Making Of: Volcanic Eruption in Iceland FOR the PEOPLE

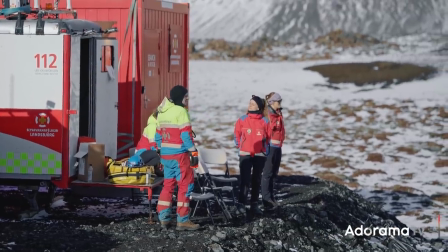4:03 And if you have been to the eruption site yourself or intend to visit in the future, we highly encourage you to support their efforts via the donation link in the description of this video. Although the location of the volcanic eruption was fairly accessible,
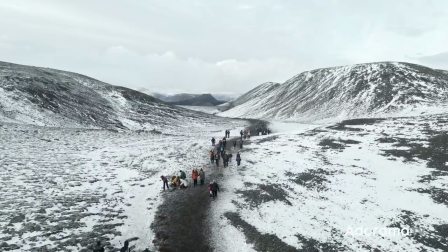4:21 the hike was still around two to three hours each way, with uneven surfaces and a few steep inclines.
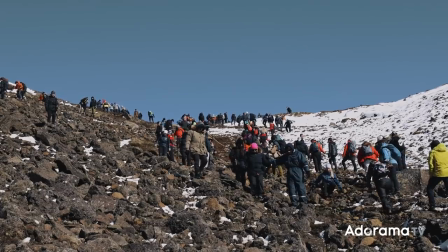4:28 So of course we wanted to keep our gear that we had on our backs to an absolute minimum. But we didn't.
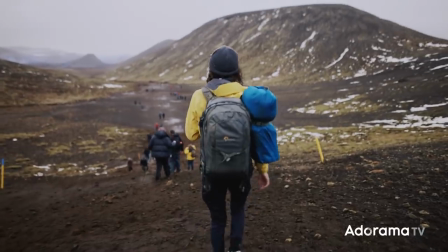4:35 Our bags were pretty much full as they could be every single time because we wanted to film not only the volcanic eruption itself, but also the people. Because of this intention, we actually had to bring a lot of extra gear with us to ensure we could cover all aspects of the scene.
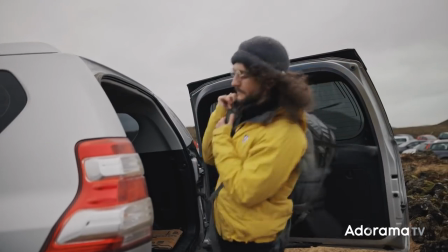4:50 In total, we ended up visiting the volcano on four separate occasions for the film itself,
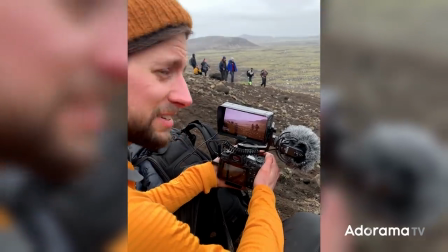4:56 and each day we focused on capturing the reactions and experiences of people at the volcano through interviews,
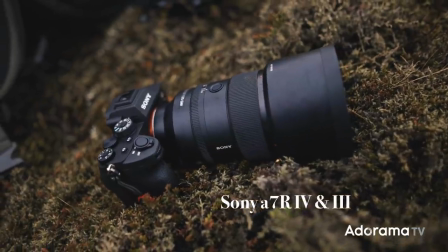5:02 which were filmed on either the Sony a7R IV, a7R III, or the Canon EOS R5. Most of the time, we were using a Sigma 24mm f1.4 art lens for the interviews to keep them feeling a bit more intimate and close,
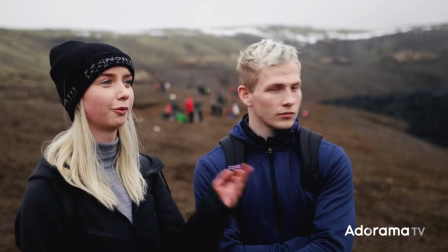5:18 whilst capturing the grand scale of the landscape at the same time for context.
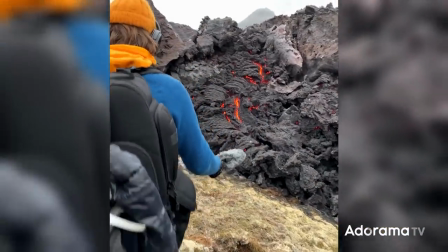5:22 For audio, we used a Rode shotgun mic that fed directly into a zoom recorder, but because Iceland is quite a windy place, clean audio was a bit difficult, and we were often interrupted by planes, drones, and helicopters that would often fly overhead during our interviews anyways.
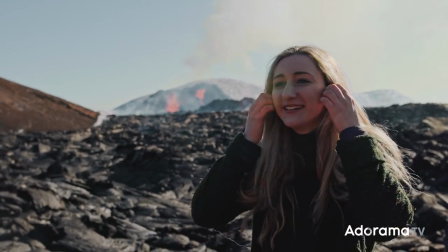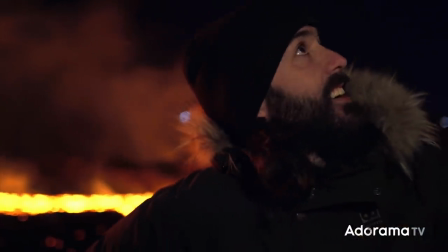5:48 But we ended up making it work with what we had anyways.
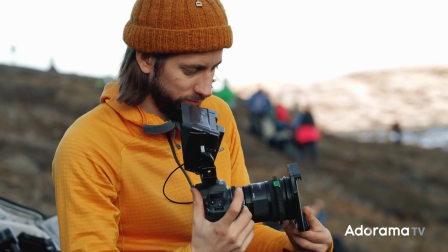5:53 Now, during interviews, Frank would pull focus, monitor the audio, and check the framing while I asked the questions and drove along the conversation. I mean, basically, Frank did everything while I just sat there talking. I mean, yeah, just kidding. But thanks, Frank.
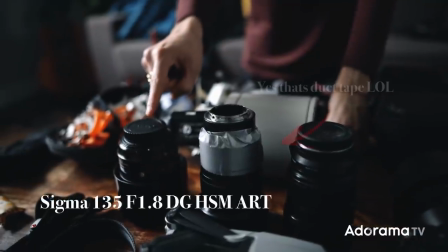6:08 Many of the close-up shots of the people from a distance were captured using either a Sigma 135 art lens or the Sony 135 G Master lens, both f1.8, and we used them either on the Sony or on the R5.
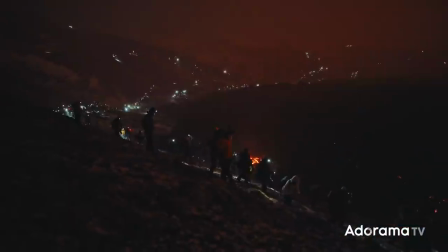6:23 Essentially, with this setup, we wanted to capture as many people viewing the eruption as possible and their reactions, but without being too intrusive.
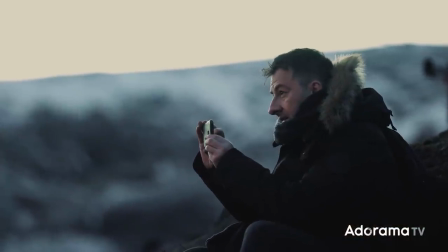6:32 The 135 was a great focal length for this purpose because of smaller profile. Now, also shooting in APS-C cropped mode on the Sony system even allowed us a little bit more reach as well to capture those extra special moments and those reactions that we were hoping to get.
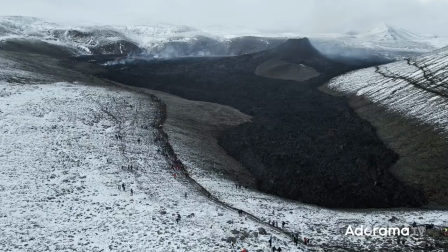6:48 Also, since the area was in fact so large, we wanted to make sure that we could showcase the stadium feel of the location, which was a bit difficult to do from the ground, so we used the DJI Mavic Air 2 for the aerial shots.
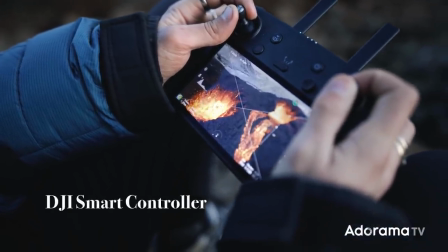7:01 And this gave us the point of view that we had hoped for to not only showcase the scale of the volcano,
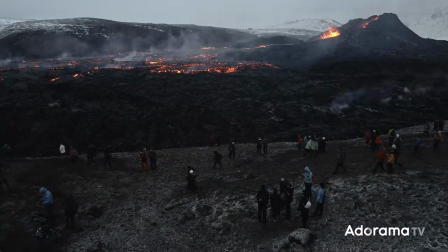7:06 but the crowds of people that were there and how densely they spread out across the eruption site.
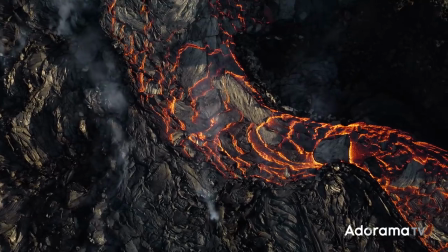7:12 Now, despite the dangers of flying a drone above scorching hot lava, I was actually quite conservative in how close I got, and although many of the shots did seem extremely close, I did manage to not lose my drone or melt it during the process of making this film, and I'm quite proud about that.
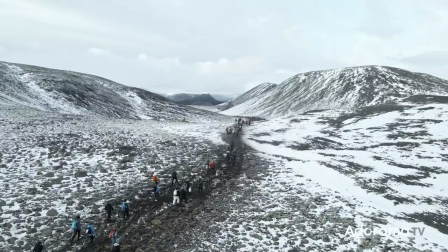7:32 Because weather and lighting conditions changed so often, I found myself switching between various ND filters that I have from PolarPro, which fit really easily onto the lens of the Mavic, and this allowed me to capture a lot of the dynamic range that was in the sky as well as in the actual lava
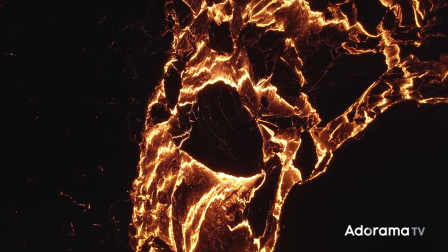7:49 itself. Sometimes even just flying over the lava, it was so bright that I needed to actually use the highest ND filter in order to capture the exposure correctly.
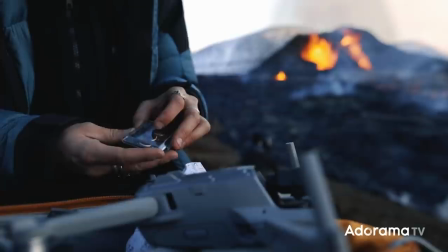7:58 So I was using a couple of ND filters and I would switch them out depending on the conditions that I needed them for. All in all, I actually couldn't have shot a lot of the stuff from the air if I didn't have these, so they're pretty essential especially for this type of event.